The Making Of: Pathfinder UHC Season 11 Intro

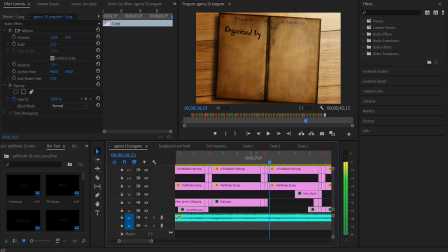20:39 So when we get to the end credits right here, it's the same book flip page transition thing. But because there were 2 people that organized Pathfinder, there's Joey and Americ,
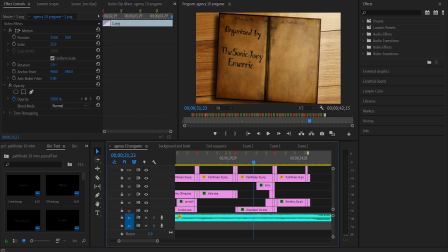20:51 I had to kind of have them follow up in succession quite rapidly. And then same with the intro by me and Quill. Quill is up there very briefly. Once it's more of the same that I did for the rest of this intro.
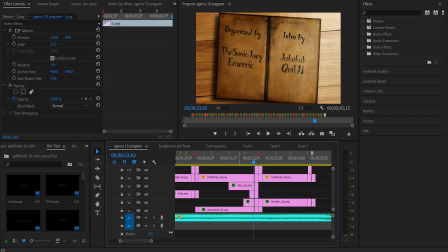21:09 It's the crop that allows it to come in the edge feather. Then it's the book page transition that's the same that I've been doing for most of it. And then we have renders by Yellowbit, and then we get to the end here.
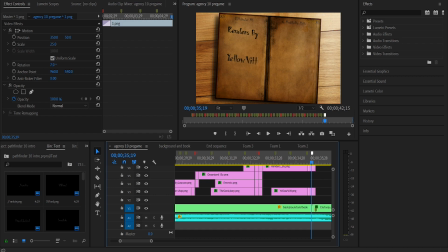21:20 And this is really messy because I had to rethink how I wanted to do this end sequence a lot. So you'll see that the timeline basically disappears at this point because I had copied most of this sequence into its own thing.
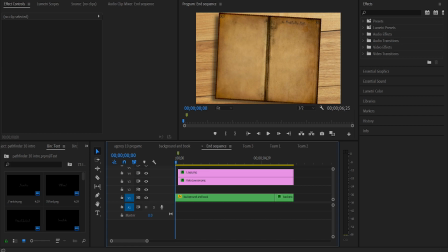21:37 Which made it this kind of difficult to work around because what I wanted to have happen was the original plan was for me to have the logo appear and then zoom in on the logo.
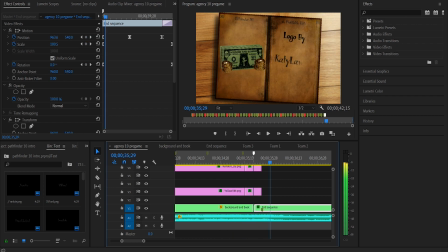21:52 So I did that. And then I realized that I messed up the credits at one point. I forget exactly how I messed them up. Oh, I remember what happened. I forgot to put Katie as the merchant in this intro originally.
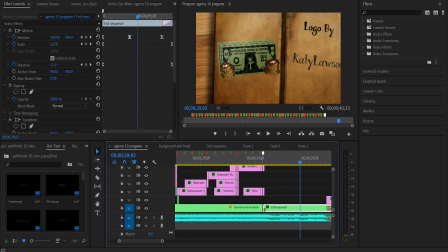22:08 So I had finished this end sequence thing where it zooms in on the logo, but I forgot to put Katie in. So I had to resync up all of this text. And in doing so, I kind of fucked up for myself at the end here.
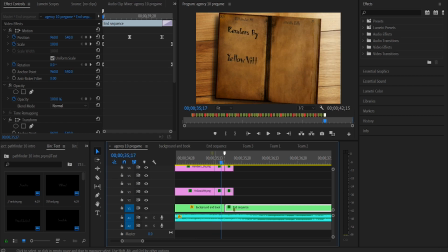22:21 But really, there isn't that much more to explain here. It's a very similar principle to the background and book sequence that I have down here, where the end sequence, it's just, it's the same book flip transition that I did for the rest of it.
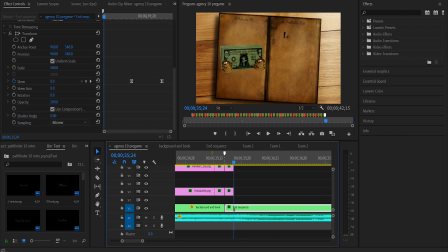22:40 The logo comes in, and the only interesting thing that really happens is,
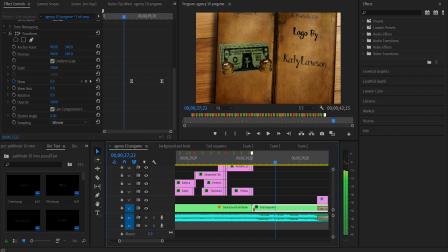22:46 I use this end sequence to, as the song is fading out, I have a slight skew. This adds a lot of perspective to it. It kind of disguises the fact that the book is like a PNG file and not like a 3D, like actual book.
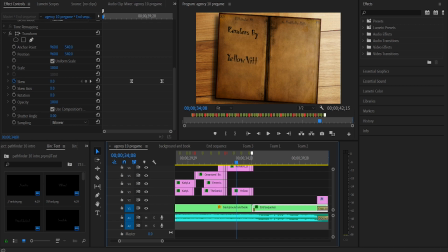23:02 Like it kind of looked here. It looks like it's like a book more or less. But when you start to skew it, you can see that it's clearly just a drop shadow effect. But still, the reason I wanted to do this zoom in and skew effect, was to make the logo more visible.
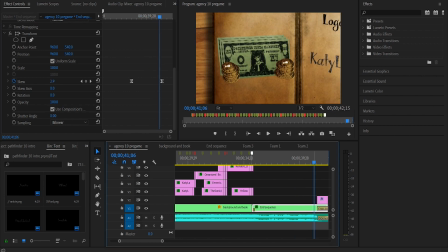23:20 Katie did a fantastic job on the logo and put a lot of small details on it.
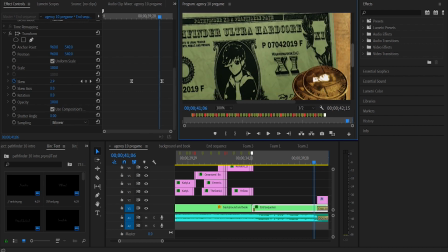23:24 In fact, I can probably zoom in and you can see that, on the coin it says, "In Katie we trust,"
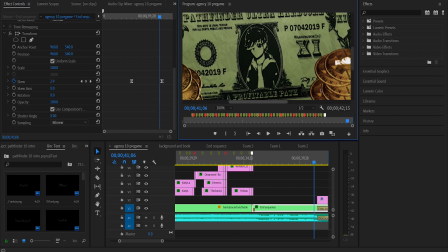23:34 and then it's Katie, and then there's Joey, it's Profitable Path, Pathfinder Season XI, Pathfinder Ultra Hardcore.
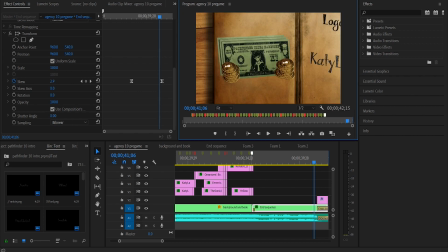23:41 It's just a fantastic logo that Katie made here. And I wanted to make it more visible because at a distance you can't see all those small details.
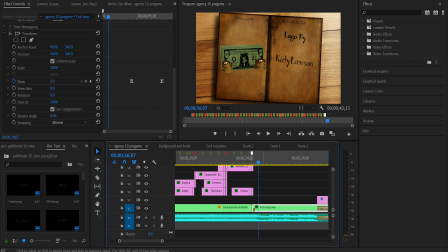23:51 And for how cool the logo is, and to kind of give a proper finish to this intro, I felt like that was the best thing to do. And then the song fades out.
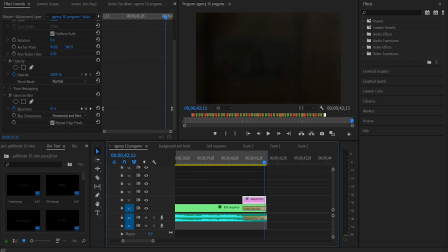24:04 We have a Gaussian blur that fades it out all the way in the end, along with the sun rays that starts to fade out.
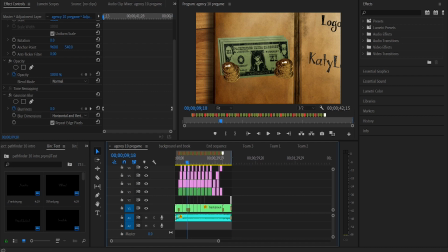24:13 And that's about it for Pathfinder Season 11 intro. I don't think I missed anything about this intro.
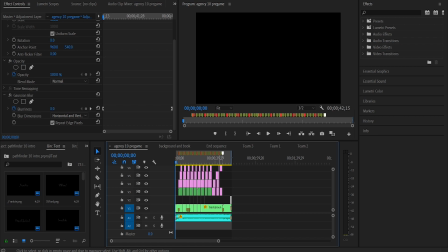24:20 It's rather complex.
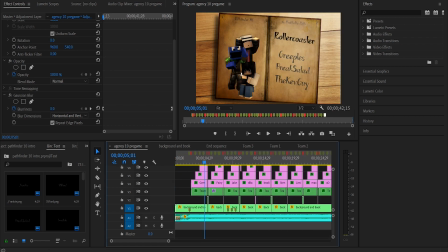24:21 I didn't explain too much of it, but it's complex but simple at the same time, this intro. So hopefully I explained everything.
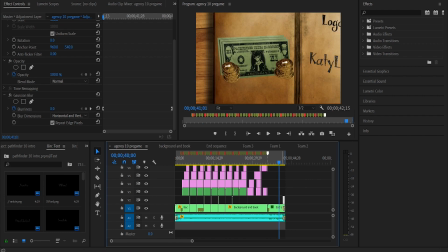24:35 I think my job here is done. So I hope you all enjoyed, this episode of the making of Pathfinder Season 11. And I will see you all next time.